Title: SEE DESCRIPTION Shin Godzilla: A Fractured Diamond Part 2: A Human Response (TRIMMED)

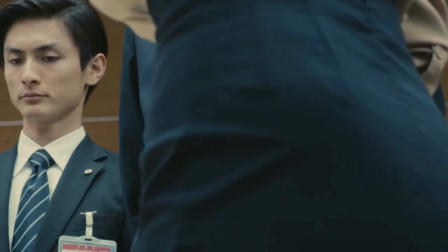The next few scenes are incredibly dense, but thanks to the fast pace the film has maintained so far,
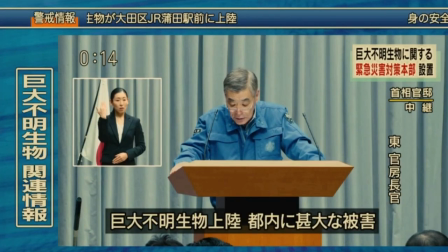the audience is prepared for the information about to be machine gunned at them.
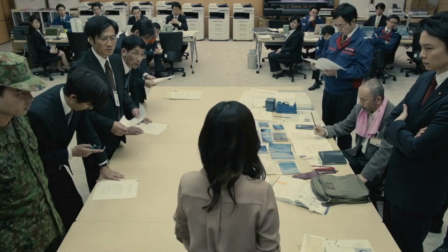Kyoko informs after feeding on poorly regulated nuclear waste. She readout that no one can decipher.
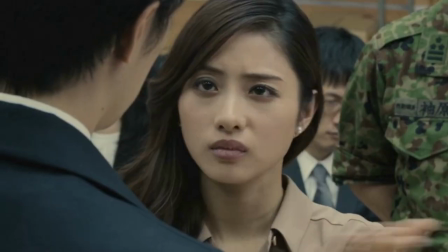Yet. Meeting apparently over, we're shown, but thankfully spared,
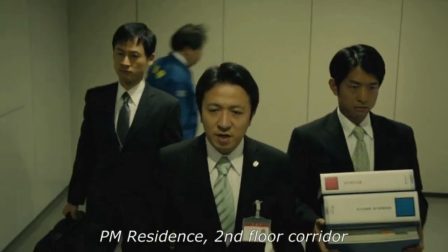meetings to do with passing bills, and comments are made about how quickly the one about Godzilla passed.
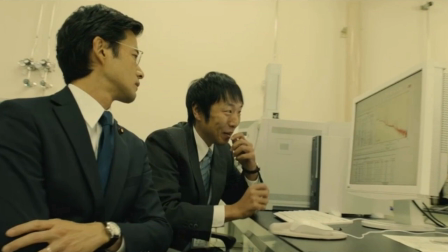This leads oh so subtly into the discovery that Godzilla's body harbours undiscovered nuclear materials.
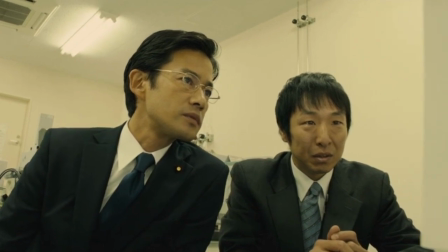Well, this certainly explains why the US Department of Energy moved so quickly.
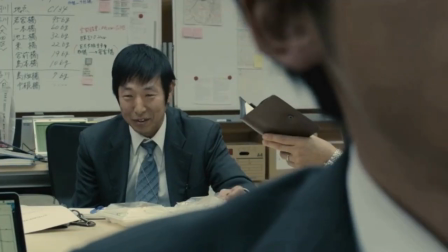Cut to the troublemakers talking about Godzilla's DNA, mutations, extermination, and behaviour.
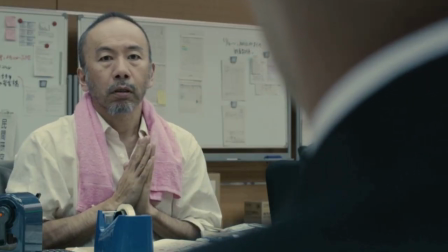From this brainstorm, a plan is devised. A plan I will discuss properly later.
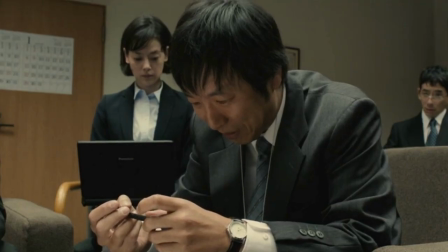For now, I shall simply refer to it as the plan.
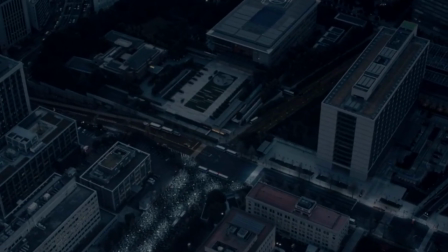Time passes and there's this shot of what looks to be protesters,
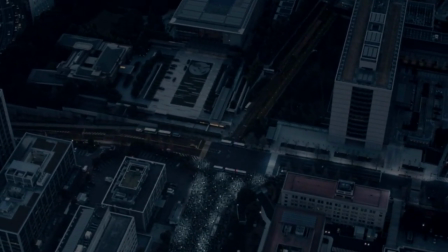but having watched and listened to this several times, I haven't been able to work out what they're going on about.
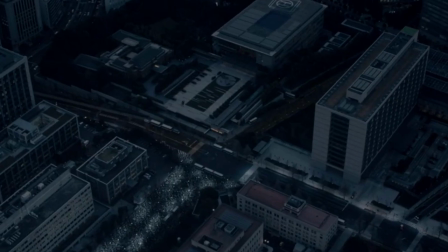It feels random,
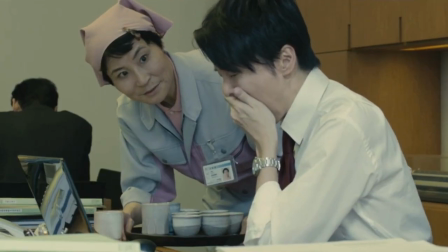even more so when the next scenes talk about how everyone is getting along outside of normal departmental processes,
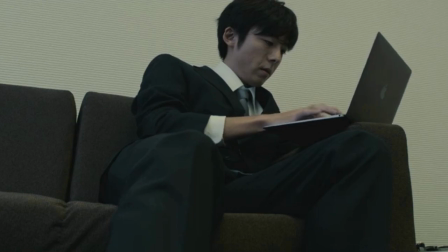working easily, efficiently, and all through the night without complaint, except for Yagachi's stench.
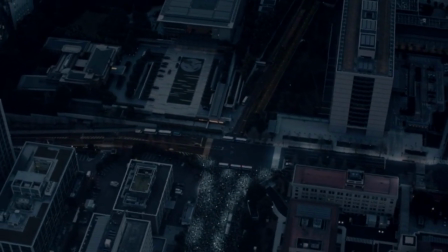Perhaps this is meant to be a juxtaposition between the conflicts arising from politics and how things can get done if they are ignored,
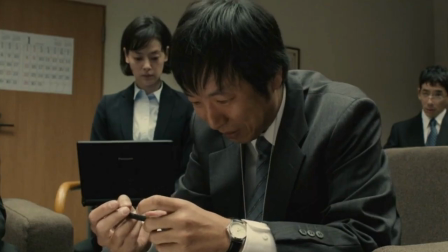if only temporarily. If that is the case, the film might also provide evidence to the contrary.
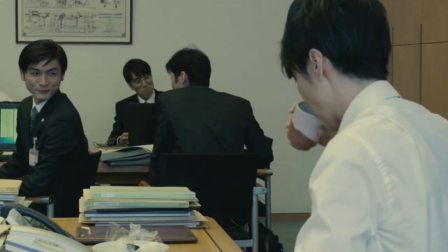Stick a pin in that. All the positivity is ruined by the return of Godzilla.
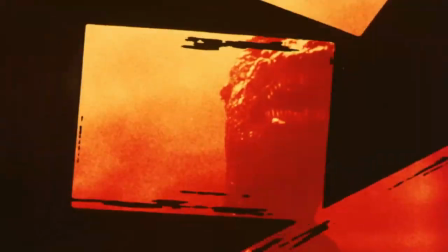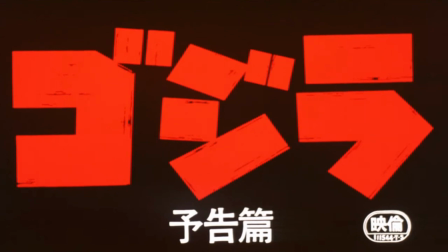No, not that one. This one.
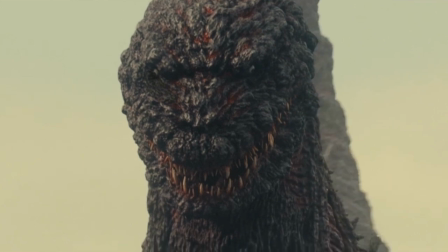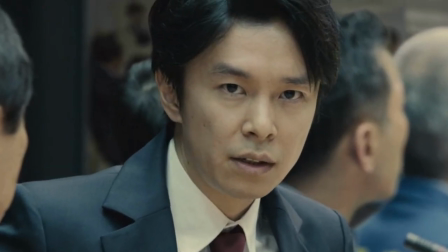Gojira's evolved. Mutated.
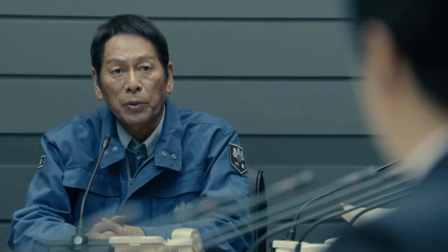We enter what will be the Prime Minister's final meeting, with everyone acknowledging Godzilla's change.
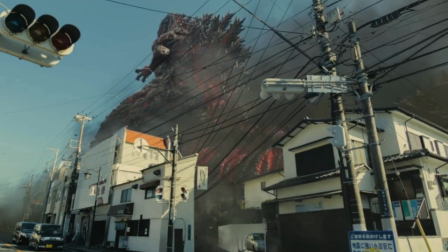Those gathered gawp at Godzilla's size, his trudging through the city,
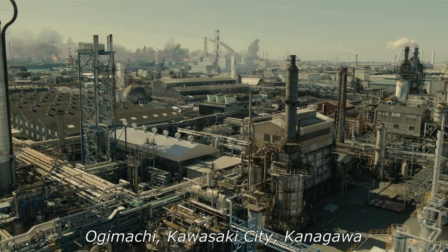the threat he poses, most of which is nuclear related.
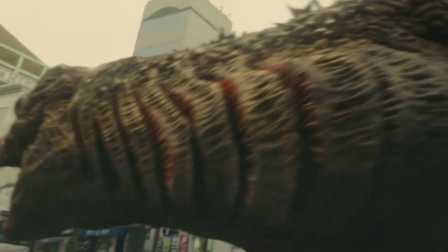An armed assault on its body has potential risks, namely the release of radioactive materials into the surrounding region.
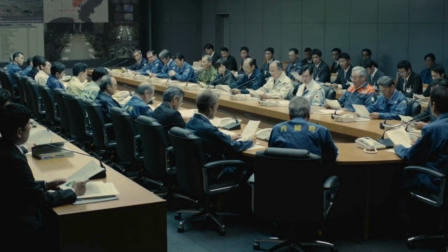If this Gojira were to attack a nuclear facility, the disaster would be far worse.
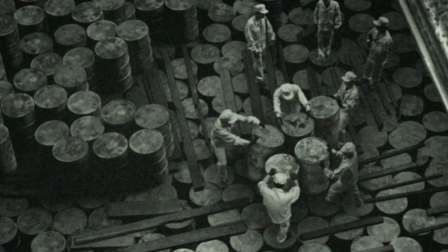Not only is this a genuine threat,
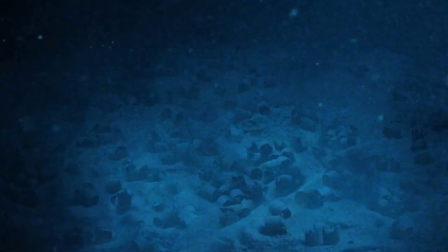considering his nuclear waste goblin origin, but an ode to Godzilla films of old.
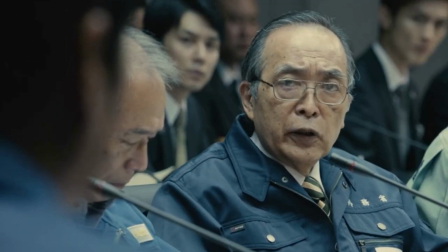It still bothers me no one explores this further, either here or later.
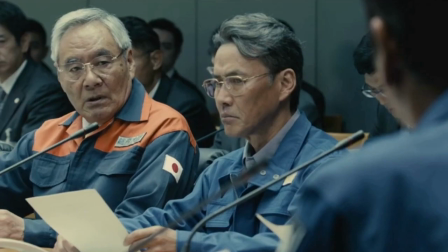Destination ignored, the meeting continues.
We must stop it, and stop it now.
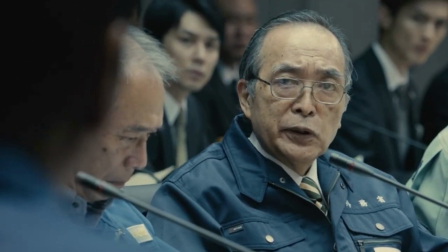And also because if we don't, we'll be viewed overseas as timid.
Really?
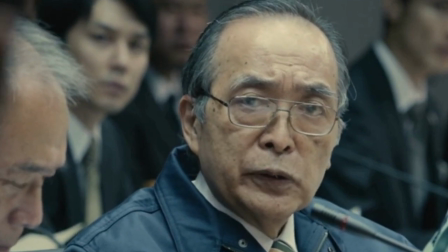That's what you're thinking about?
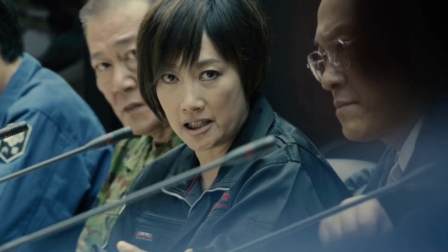Anyway, it's decided they need to attack Godzilla and either kill him or drive him off.
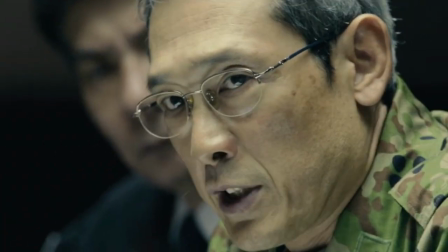To that end, the SDF are summoned and attack plans are devised.
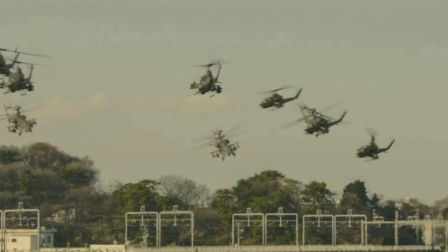Soon the city is littered with soldiers, tanks, helicopters, and heavy artillery ready to take on Godzilla.
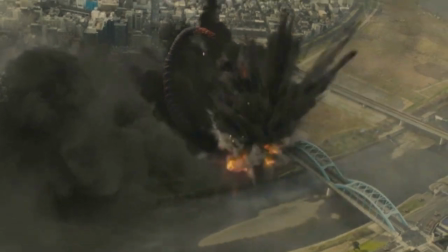Their plan? To stop him from going beyond the river by any means necessary.
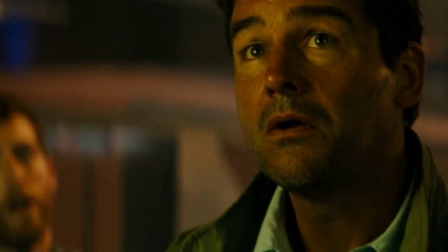Which goes well.